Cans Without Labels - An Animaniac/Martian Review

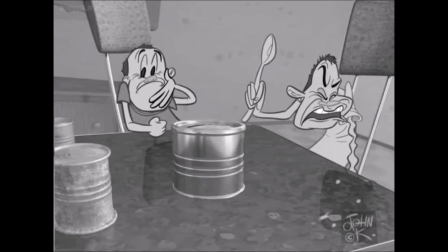739s
Then during Ernie's attempt to eat the face, I'd pick music that's quietly intense, so that it transitions a little smoother and doesn't abruptly interrupt the tone of George screaming at the top of his lungs at them.
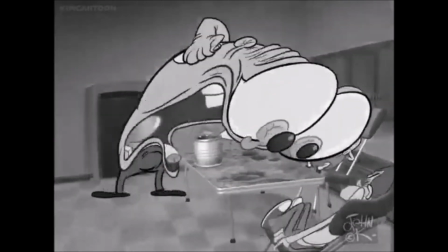753s Eat the fucking face!
Which is my favorite expression in the cartoon.
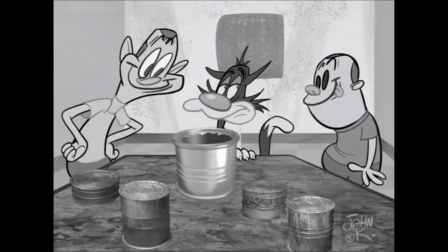760s
Cigarettes the cat eating at the table could be staged as one shot, or fewer shots if possible.
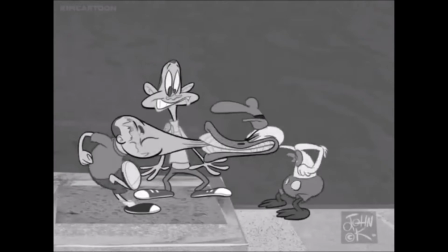766s
The same goes for the Donald Bastard sequence. That way when he tears Slab's face off, it's more of a surprise when we see the kid without one, and John can cut down on making several shots.
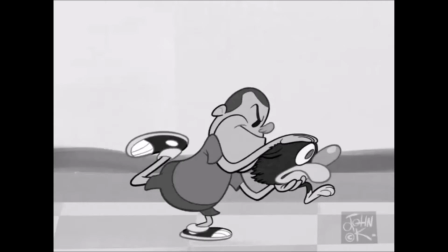778s
After Cigarettes refuses the face, Slab could kick him straight out of the doggy door instead of in an arc, then add in a cannon firing sound effect on his way out.
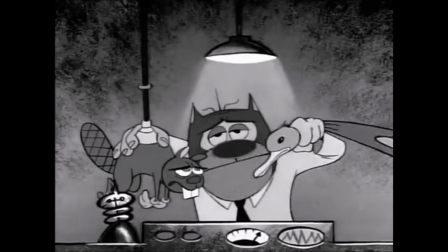788s
Dude's made some unusual choices, like using a duck to work on a machine and that.
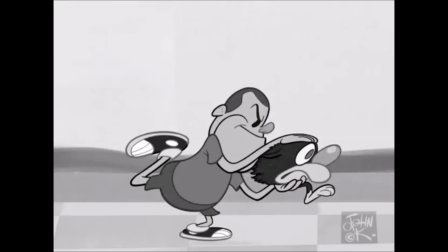795s
Why not have a cannibal sound effect as a cat goes out the doggy door?
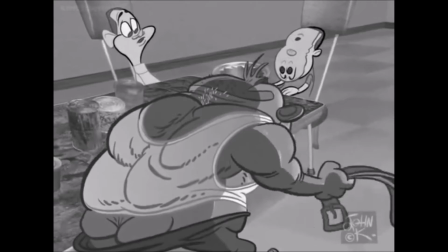799s
When George Licker comes back out to see if they ate the face, he could come out in a black silhouette, then have the camera focus on the front side of the lower half of his body, just as a way to keep his ass out of our faces.
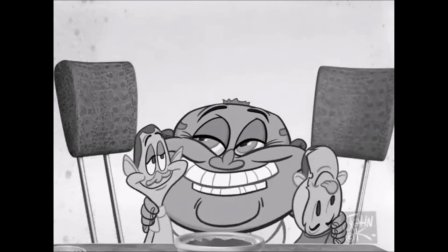812s
Then combine the shots of Slab and Ernie feeling accomplished in front of their uncle, and George Licker sliding in to hug them.
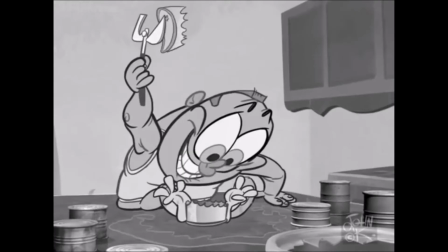820s
And finally, cap it off by adding the line, "Maybe we'll find a nice foot," when George decides to reward them with another can.
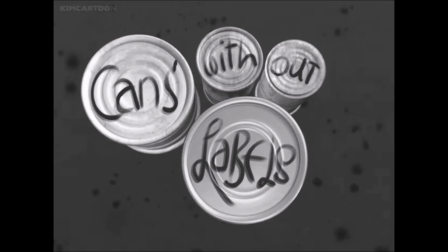828s
It was in the unfinished version that leaked a few years back. I can't find it, probably because it's buried underneath every other video bashing this cartoon. And those are the changes I'd make. What about you? Well, the tragedy to me, besides, the real-life tragedy, is that I think John has some good ideas.
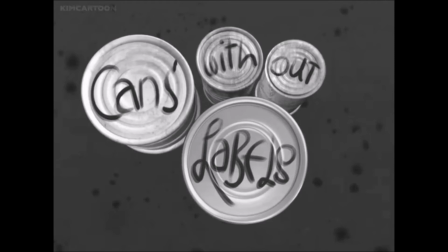846s
I used to read John's blog pretty religiously, and on paper, some of his ideas are great. It's in the execution that they fail. If John could have learned to be a more hands-off ideas man on Ren and Stimpy, and given the enormously talented crew the breathing room they needed, he could have had a great career ahead of him. I would have loved to see the George Licker program produced by the Ren and Stimpy crew.
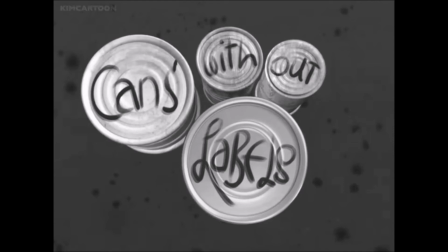865s
But John's obsessive perfectionism, controlling nature, abusive behavior, and general lack of professionalism saw him fired. Now, I'm relatively new to the animation industry, but one thing I know to be true in all entertainment industries is that you have to be good to work with. There are people I don't think are necessarily very good at what they do, but they fail upwards because they are warm, respectful, personable people. By the same token, I know artists who work alone online,
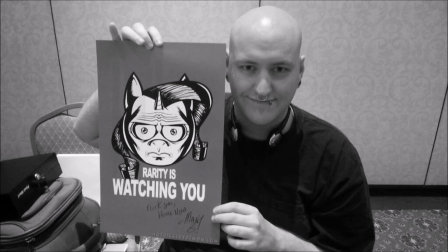890s
who are certainly talented enough to work in the industry, but can't because they make people uncomfortable.
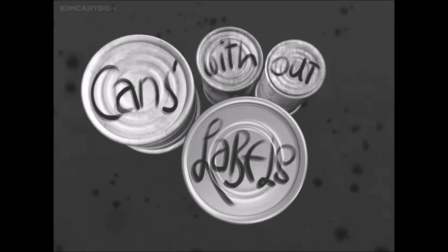895s
You can make the biggest hit in the world, but if you have a reputation for being difficult to deal with, you aren't going to work. It's that simple. Wise words from a future cartoon star right there. Cans Without Labels is a great letdown to what fans John had left.
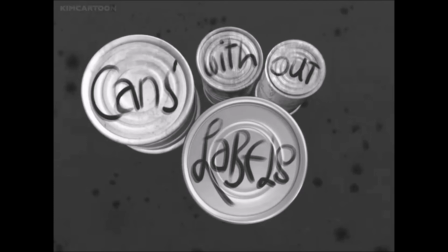912s
What good qualities I found were scarce, buried under the many problems the cartoon has. Its humor shot itself so much it's Swiss cheese. Its production is cheap, and its editing is obnoxious. George can give me the belt because this cartoon is maroonic schlock.
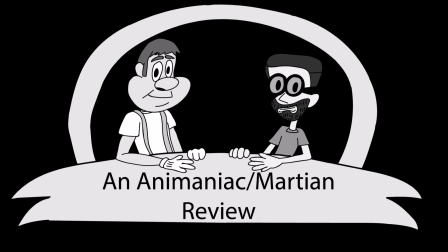933s
Even if you can divorce yourself from the context in which this cartoon was made, it's still a big disappointment. If any good is to come of this, you should consider becoming patrons of Robin Bird and Katie Rice's Patreons. Help support the women who were victimized by John after all the support we gave him over the years.
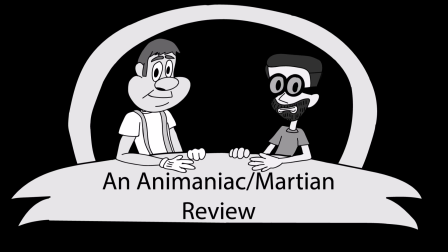948s
And if you can't afford to give, then just don't support John K. Don't buy anything from him, don't donate to him. Hell, I don't even visit his blog to deny him the fraction of AdSense revenue he might be earning. The guy's had more second chances than I've had hot dinners, and he's proven himself unreliable time and again, but what he did to those girls was unforgivable.
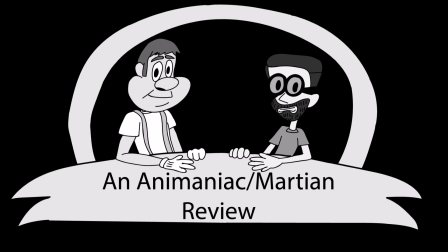966s
And before any of you devil's advocates jump to his defense, I'll remind you that if any regular person had been accused of these things, they'd go to jail. If the worst thing that happens to him is that he doesn't get to make cartoons anymore and has to retire, he's getting off easy. I will shed no tears for him. Guys, what are your thoughts on this disaster piece of a cartoon? Comment below.